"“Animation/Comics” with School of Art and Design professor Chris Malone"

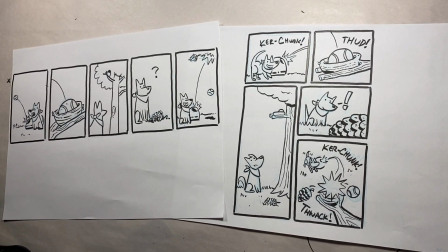16:32 Seeing these comics side by side,
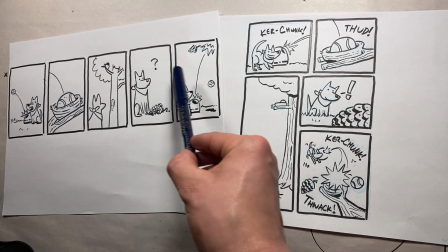16:34 I hope you're able to see how we can go from just simply telling a story in sequential order to going to an entire page like this.
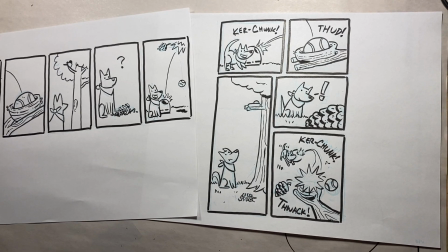16:41 We're able to use visual narrative techniques to just tell a more interesting and engaging story.
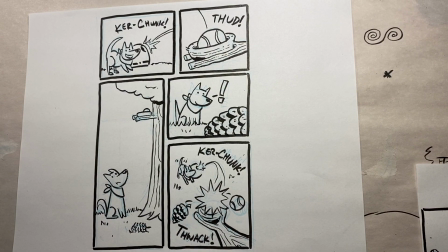16:52 Now this is looking more like a comic page.
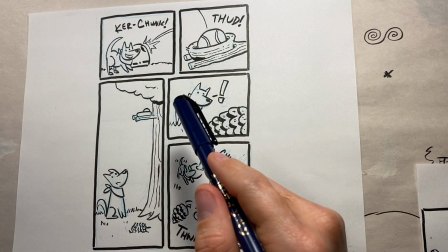16:54 So first off, I designed it to look more like a comic page rather than just panels in a sequence,
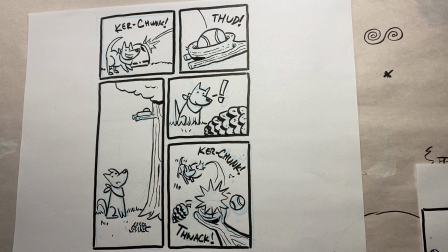17:01 because comics gives the ability to use the panel shapes themselves as a storytelling device. It would be a shame not to use this to our advantage. Now going into each panel, starting with panel 1, I flipped Esper and the ball launch in panel 1 to easily lead into panel 2,
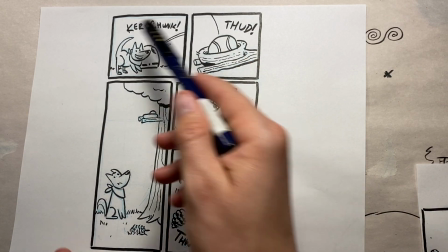17:20 instead of just off the page like the original one I did.
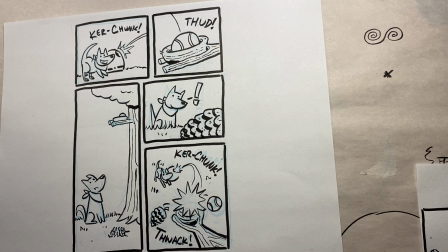17:24 I also flipped panel 2 to have the branch lead us into panel 3. So panel 3 is interesting because I thought about going with an upshot here, which would really sell the idea of how tall this tree is.
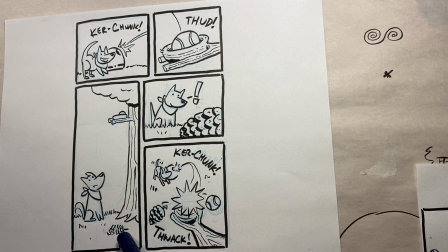17:40 But that gives me the opportunity to add the pine cone here for consistency's sake. To make up for not using the camera angle, I used the shape of the panel itself to add that feeling of height
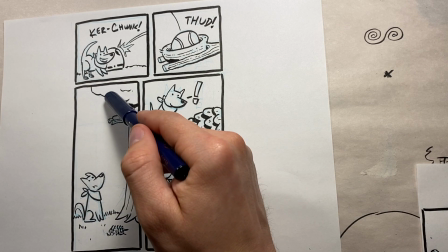17:55 and to add a bit more of time to the shot as we travel down looking at Esper.
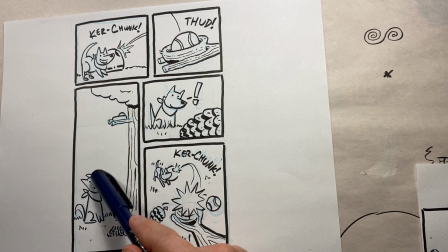18:01 It was also looking straight up, going whoop, into panel 4.
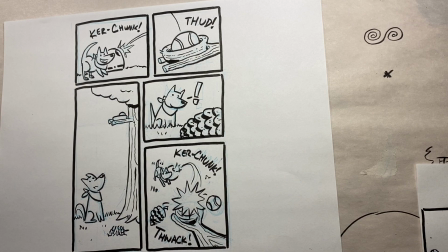18:06 Now panel 4,
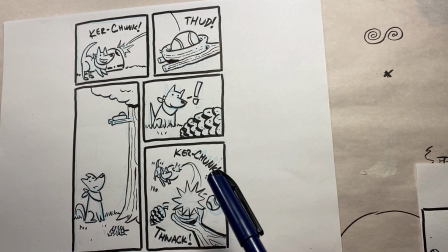18:07 I pushed the pine cone into the foreground to give us the opportunity to have us look up at Esper, even just a little bit.
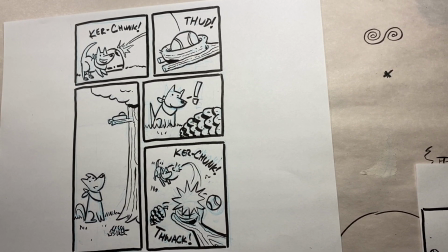18:15 Now this may not be a dramatic pose looking up at her, but it's just enough to give us the impression that we are looking up at her.
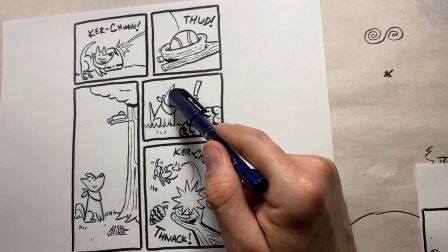18:24 Also, the direction of Esper's gaze helps to bring us into the final panel.
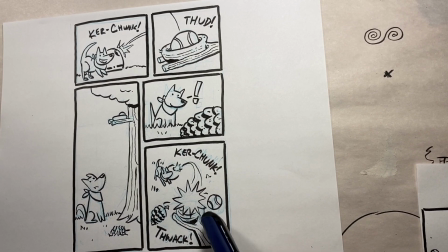18:30 Now, by changing the panel angle here in panel 5, I'm able to give more focus to the pine cone hitting the ball right here. I thought about going with another upshot here, where Esper would be more in the foreground and we see the pine cone hitting the tennis ball more in the background.
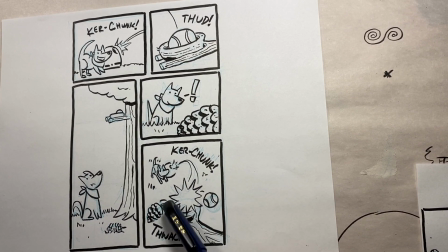18:50 But I wanted the focus to be right here of the solution of the pine cone hitting the tennis ball.
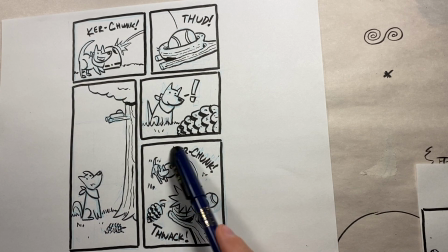18:57 Also, by adding and repeating the kerchunk sound effect in panel 1 and panel 5, even though the Esper and the tennis ball launcher may be more in the background here, smaller,
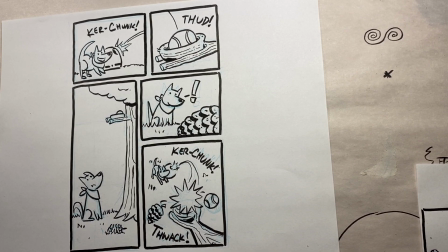19:10 by repeating that sound effect, we're also getting a better visual effect of what's happening. Now, I also use a few other composition techniques to help out. These tips will help with animation, comics, illustration, photography, and more.
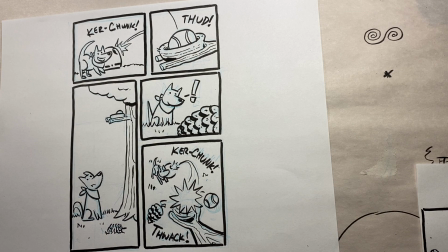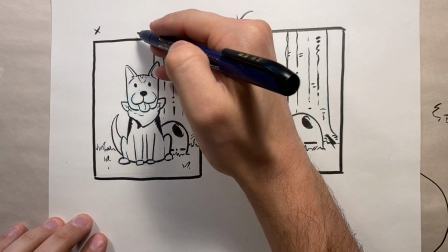19:32 So I avoided drawing focus areas in the center of the panels to help create more interesting compositions.
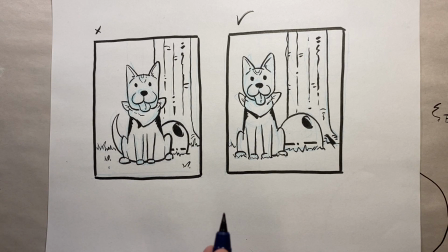19:38 By using a technique called the rule of thirds, I create more focus areas, I can introduce conflict, and it's easier to create shots that will direct the eye. Now the rule of thirds is pretty simple, yet really effective.
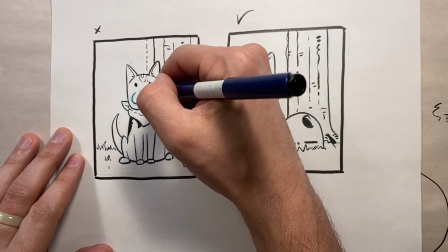19:52 Instead of just drawing a line down the center and having the object be right down the middle,
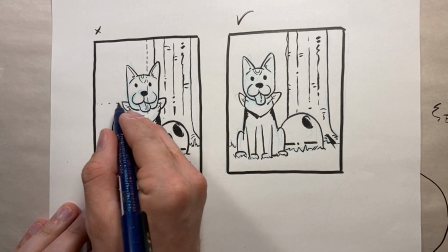19:58 and just kind of focus right in the middle right here, and being centered in the piece.
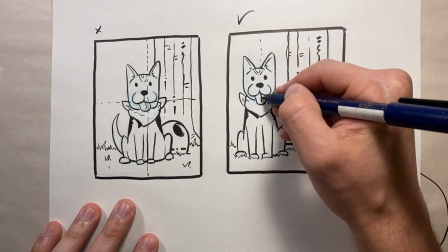20:05 If you divide it into thirds instead, now that's the rule of thirds,
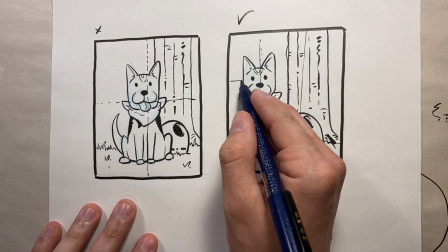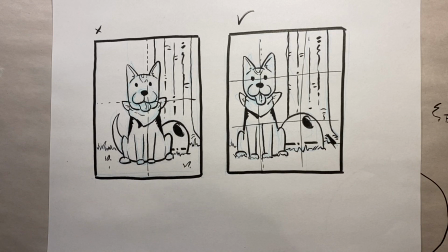20:17 like so, we can create a composition that has more contrast, interest, and storytelling opportunities.
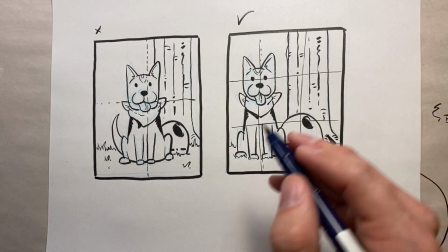20:25 It will also give us more room instead of having to cram things into the corner around the initial subject.
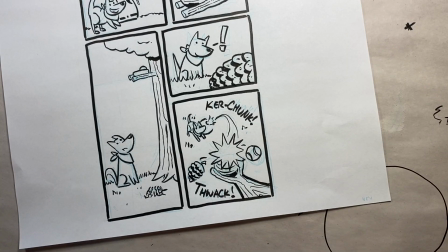20:33 I use the rule of thirds quite often in the new comic.